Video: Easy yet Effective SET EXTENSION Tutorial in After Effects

If you're just starting out with After Effects, one of the first effects that you're gonna do is set extension. It doesn't need to be difficult. And in today's episode, we are not using tracking, we are not using green screen, we are doing the basic set extension. However, that basic effect is gonna really transform the look of your videos.
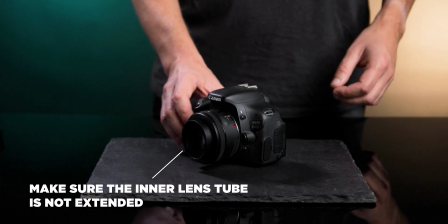0:23 If you're new to this channel, my name is Paul, filmmaker and photographer. On this channel, we do some gear review, tutorials about filmmaking in general. So if this interests you, consider subscribing. Let's dive into the set extension. So I walked up to this mountain where I wanted to get like an epic shot of the view of the valley.
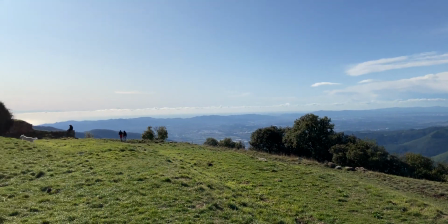0:41 I was recording a cinematic sequence for my Lightroom presets video.
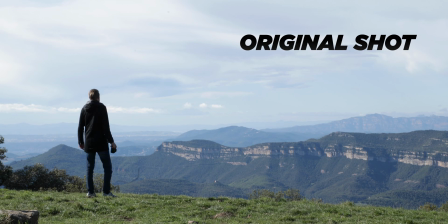0:48 The original image is pretty okay, but I wanted it to be even more impressive. I wanted it to be like completely panorama. So when I got home and checked the footage, it was not as impressive as I wanted it to be. I had to do a basic set extension. You can use this effect in After Effects, Premiere Pro and Final Cut Pro. However, it is a little bit easier to use After Effects for this specific occasion. It's easier to work with for effects. So for this shot, I put the camera on a tripod. There's no tracking involved. However, to sell the shot a little bit better, we're gonna add a small movement to that shot, but that's coming up later.
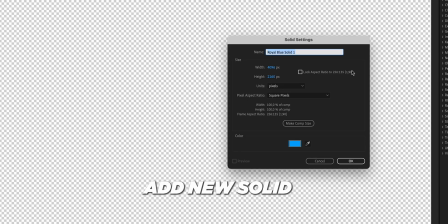1:27 So what was the first thing that I did? I knew that this cinematic sequence was gonna be in CinemaScope 2:35:1. So immediately I just put the black bars on the bottom and top. So I knew the framing I was gonna use.
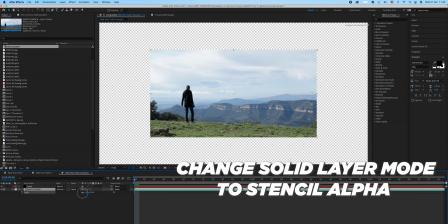1:40 I wanted myself to be in the lower left thirds. So I placed myself there, scaled it down.
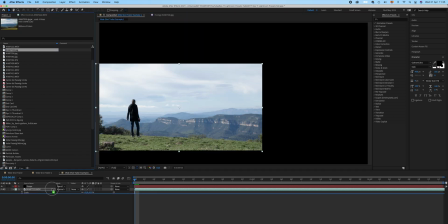1:47 While I was on top of that mountain, I did take some still pictures of the valley and they will work perfectly for the set extension.
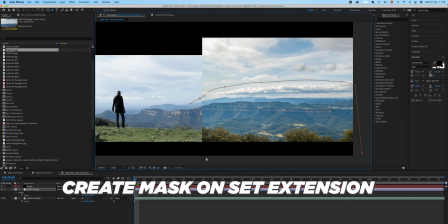1:54 So I added the sky to fill up the top. I also added more mountains.
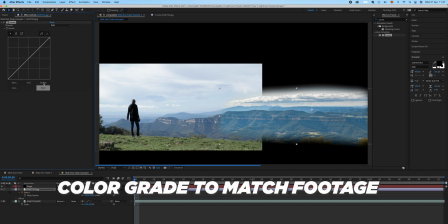2:00 You have to be careful that the mountains are matching up with your original scene so that it is quite fluid and seamless,
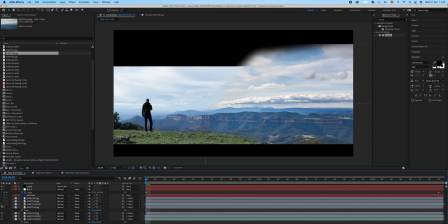2:07 not noticing that it's actually a set extension.
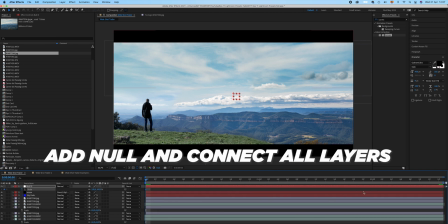2:12 And the next thing, add some motion to it, and you're good to go.
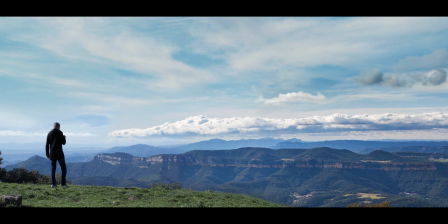2:17 That was the scene that I used in the video. Now, let's take it one step further. What if you want to change the background completely? Not a problem. Well, a little bit of a problem.
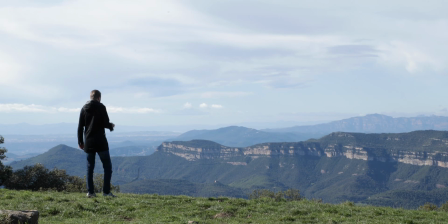2:28 Let's not call it a problem, it's a challenge. As you can see behind me, a mountain range there, you have some clouds going, and it's gonna be quite difficult to key that, meaning to remove the mountains and the sky. So what we're gonna do, we're gonna use a luma key. We're gonna put the tint on it to make it black and white,
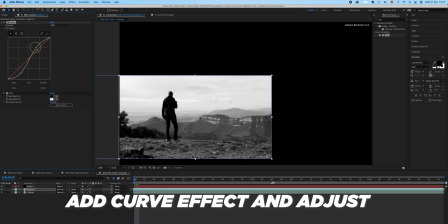2:48 and then we're gonna adjust it with curves until the contrast is as high as possible so that the sky is completely white, meaning that it's gonna be transparent, and myself, I'm completely black, meaning that I'm gonna be opaque.
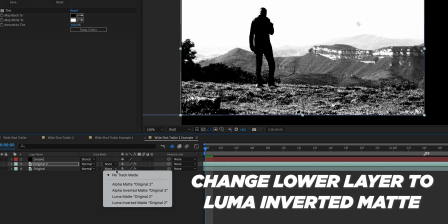3:04 You're gonna see me in that shot. We put the lower sequence on luma mats inverted.
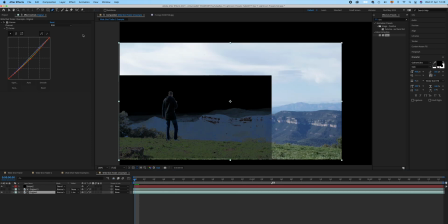3:10 Everything kind of disappears, more or less. Now, let's mask it because I'm only gonna use the body. So I want to keep the grass, so I'm gonna mask out the grass, so that one stays in the foreground. Now let's drop on a completely new background.
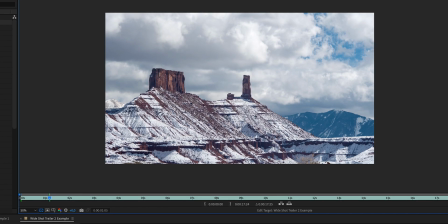3:27 You can choose whatever background that you want, but I've chosen this mountain range that I have found on ArcGrid.
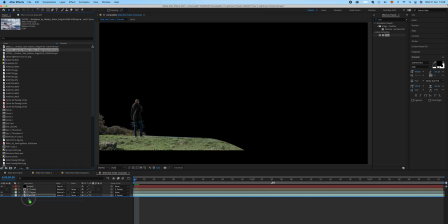3:33 You don't have to use that specific footage. If you want to try out ArcGrid, check out the link below and you have a free trial.
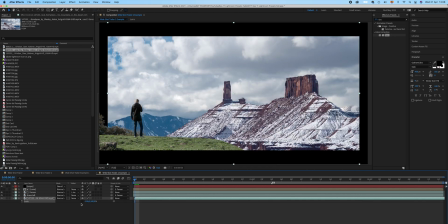3:39 So I'm putting the mountains where I want them to be. We're gonna color correct it very quickly to make it even moodier.
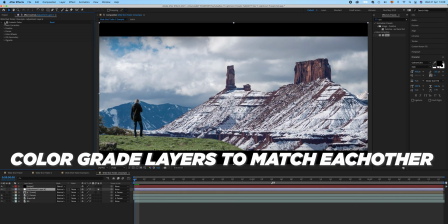3:45 We're also gonna have to color grade the grass because I wanted that to
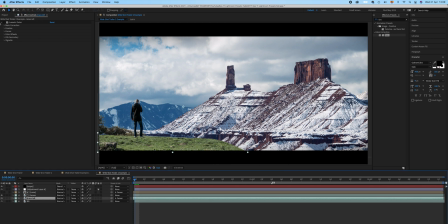3:49 be like a cooler tone so it matches more with the snowy mountains here.
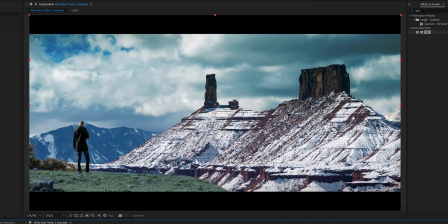3:54 And now to sell the shot even more, we are gonna use that same zoom as we did in the first example.